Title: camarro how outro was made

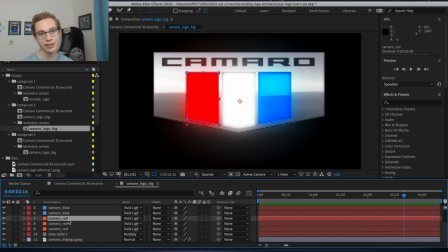I'm doing a trick where it looks like light, but it's actually not light, and it's just more solids.
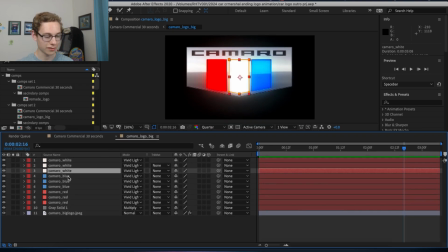So I've brought up my timeline here so you can just see all these layers. And I have 3 solids for each of the light. And the reason I have 3 solids is because each solid is cut out to the shape of where I want the light to be.
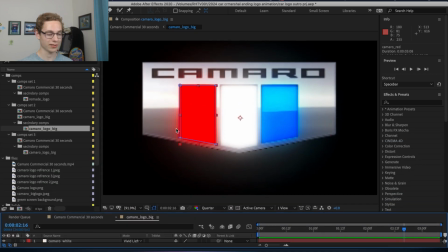So it just has a mask on it, and it's cut out to that shape for each of these.
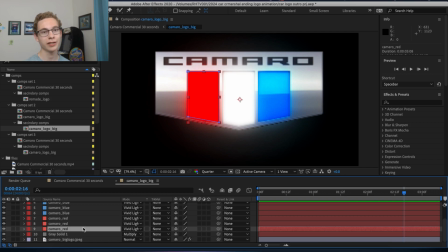So the reason that there's 3 layers for each light is because I'm trying to make a bloom effect where the light fades out as it comes out. So let's look at one of the masks on our red light. So this is one of the red light layers. This mask on one of our layers has mask feather on it.
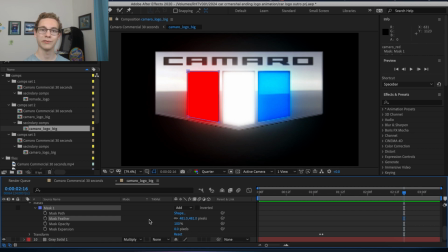And what the feather allows you to do is it's like a fade between the edges of the mask. So you can have it fade into the center. And each of the layers have a different edge feather on it. So that way as it comes out, it like gradually the light slowly dissipates.
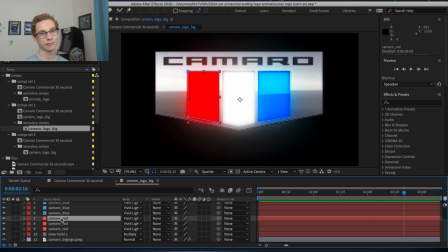So I have one that has a little bit edge feather, and then one that's more, and then there's one that's a lot more. And I did that with each of these lights. Oh yeah, and to make the color of the solids, I color picked with the color pick tool when I was making the solids the color, so that way it was exactly the same color.
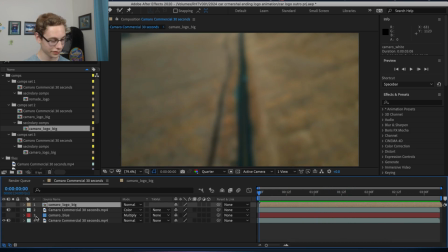Okay, hopping back to our first layer, let's turn on our composition for the logo.
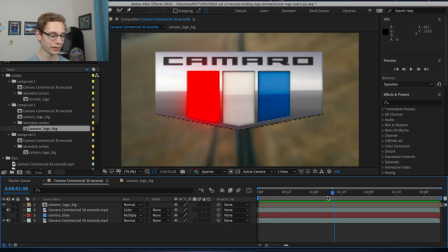But our logo looks a little separated from the rest of the scene now. So if I turn these other layers on, it's going to suddenly look like it's really there. And what I'm doing is I'm creating a shadow on top of the footage under the logo to make it look
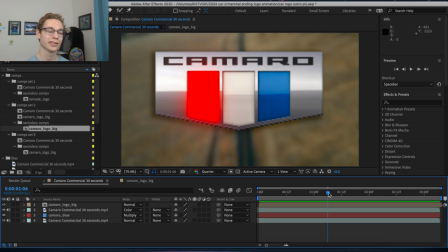like the logo is like an object that's floating in front of the footage.
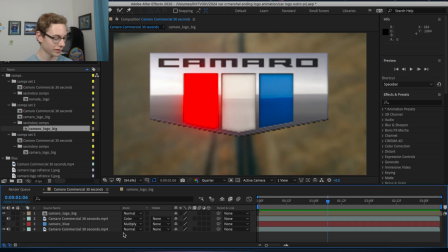So I turn those layers off. So how I did that is we have our composition on top, and then on the very bottom we have our background footage that the logo is on top of. And so then I have this blue solid here, so I turn that on.
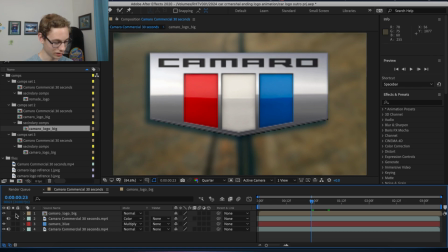That's where our shadow is. I'm actually going to turn off the logo too. So that's our shadow layer. And I keyframed that to move with the Camarillo logo on this layer.
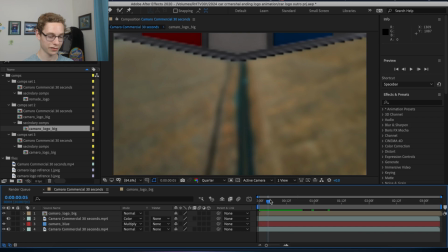And it doesn't actually move like directly behind it.
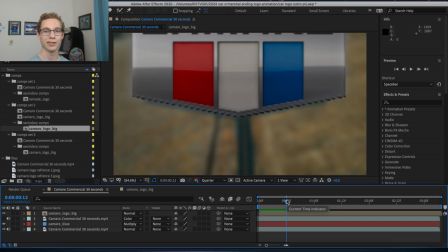I actually have it so that it actually starts bigger and then it gets smaller as it gets closer, because that's how shadows work. And then it lines up once it's all the way there.
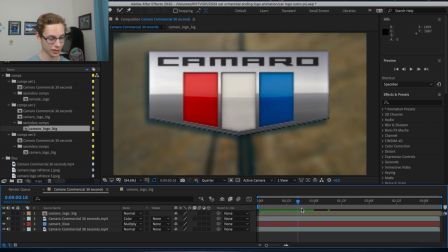So it like starts up really high and then it comes down, and then that also has easing on the keyframes.
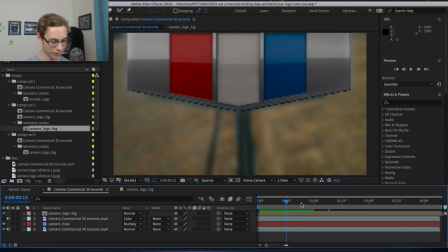But now the shadow looks like just a blue solid, like it doesn't really look like a shadow.
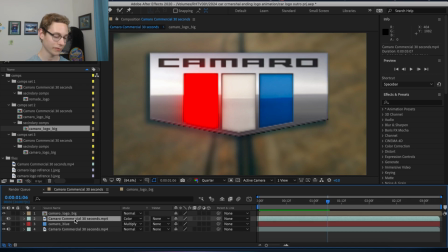So how I did that is I have another copy of the background footage on top of the blue mask, and its color mode is set to color. So I turned that on. Suddenly it now looks like a realistic shadow.
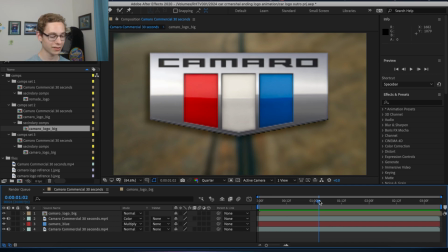So the color mode takes the color of the footage in this case, and it's applying that color to the layers underneath it. So that way the blue solid that I'm using to be the shadow turns into the shadow color would be if that area was just darker, which makes it look like a real shadow.
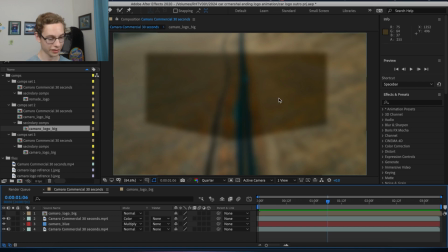And the shadow also is done by just using a mask on the solid, and it has a little bit of an edge feather, that way the shadow looks soft. So that's all the layers of the outro graphic. A tip I have for making graphics is to add shadows like behind the graphics, and think about lighting if the graphics were like elements in a 3D scene. And it's important to do that because it makes your scene look a lot more visually interesting and a lot less flat. Another thing is you can use masks to do a lot of different things. So I use masks to make shadows, I use masks to make lights, I've used masks to make shapes and objects.